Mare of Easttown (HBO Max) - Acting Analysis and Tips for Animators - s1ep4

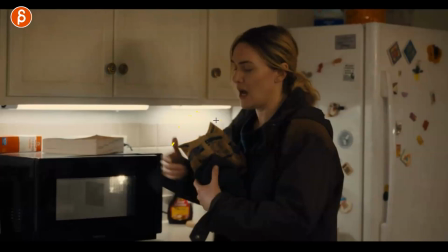666s
Is it comfortable or disgusting to hold? and so on so don't just use it but use it to your advantage in terms of you know the properties and how
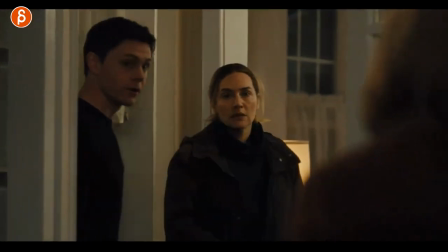673s
a character would react to it continuing with the theme of looks between silences he tells her his mom hey we're just talking about you
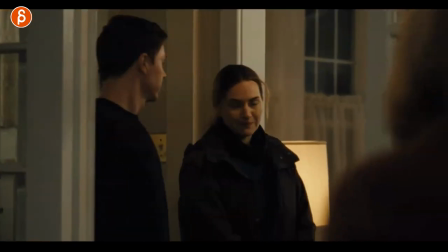680s
mayor and he goes oh yeah she's like hey oh hi nice to meet you this is when he says it and he goes oh yeah we were just talking about you and she has
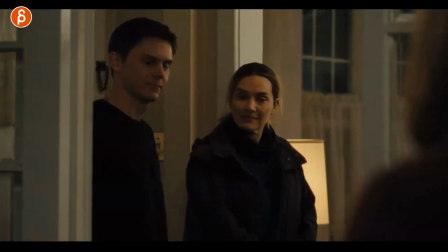687s
that look really and then back and i love this it's just such a great look of like how stiff she is and then kind of looking down and then at him but then continuing to look at him like really what were you guys talking about
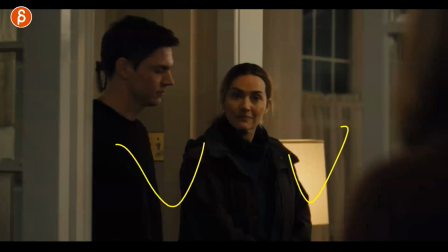701s
it's just such a great moment i love it there's no crazy arm flaring it's just her the blink the look she has no blink no there it
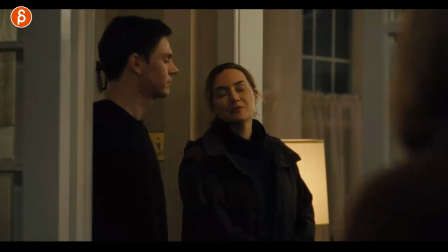709s
is it's just so good and she goes all right well you know i don't have time for this and we do blah blah blah whatever the scene is but as
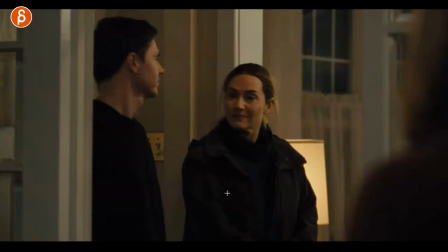715s
always silence what are you going to do with it she could just again just stare at him all the time she could just
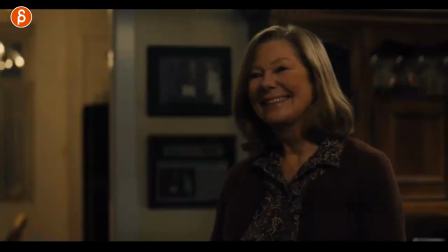720s
stare at her she could look down being embarrassed but it's just this awesome moment of looking at him just that and that continuous look there love
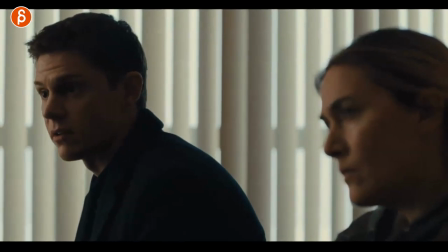728s
it this is more about body language as they're sitting back interrogating this girl as i'm scrubbing forward it's here and they ask her a question and she
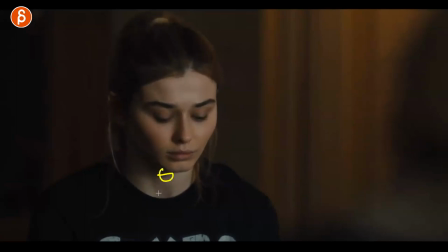736s
goes no but then there's a swallow so also rarely using animation a lot of rigs don't actually have a swallow control kind of nervous she swallows and looks away as if embarrassed or you know potentially hiding something and mare picks up on it
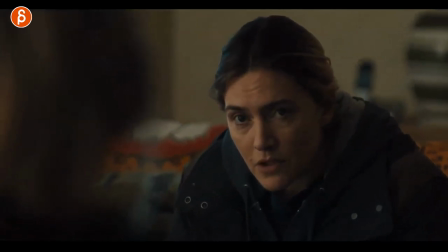751s
and then leans forward it's a simple thing but in your shop if your character let's pretend there's the chair whatever if your character is like this and then starts to lean forward like wait a minute looking at something or listening that's a certain thing that will you know tell the audience is there's
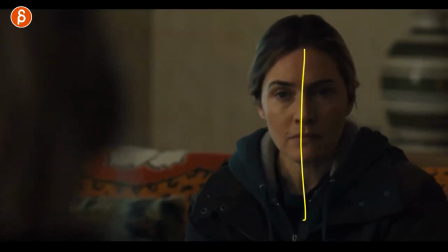767s
interest or whatever you want to do so for me it's contrast in body posing and it's for a reason so they're leaning back
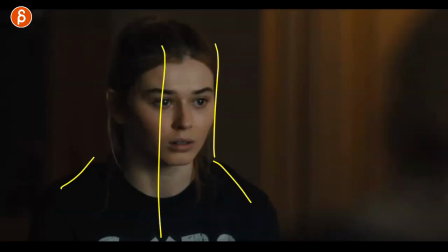775s
she's always like this she's kind of nervous and stiff that's why she stays like that but is this going to be an important moment of well i'm going to change
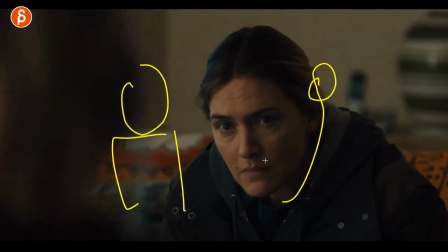783s
my pose and lean forward it's like here is something and here's mare and by leaning forward she gets more interested right she's going towards the
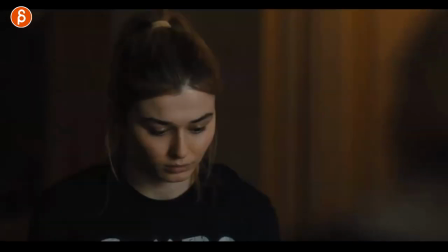792s
the object of interest so think about that about your posing is it important that she's always leaning back is important that maybe she's leaning forward and at one
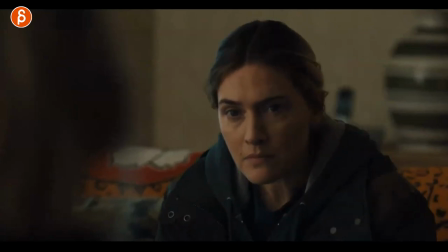800s
point leans back just because I'm interested now. I heard what I wanted to hear. I'm not interested anymore.
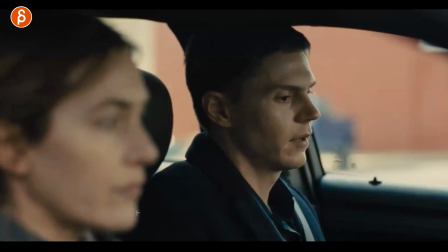805s
So think about that in your general body posing. And again, a small little moment. He hints at a date.
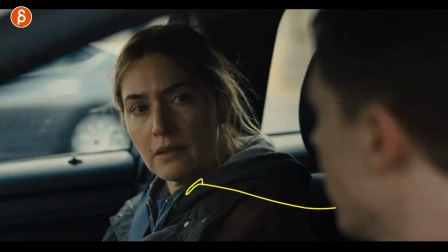811s
He talks about something where he actually wants to have a date with her and she gets it. At one point she realizes, wait, what?
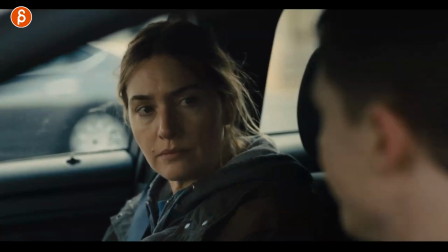817s
And after all those, you can see this here. I don't know if she's nervous, but lots of blink. She's processing all that information, realizes, wait, he's asking me for a date.
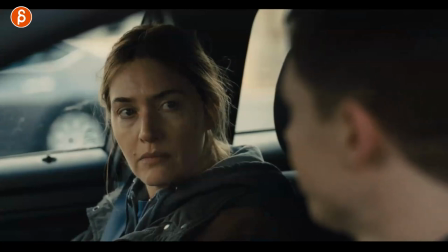824s
And what I love about that is how clearly she communicates that to the audience ready she goes huh really squint are
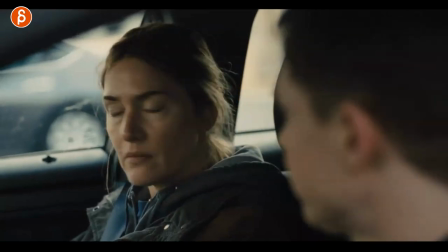833s
you asking me out for a date that's great and this is just a great moment of i'm looking at you that's a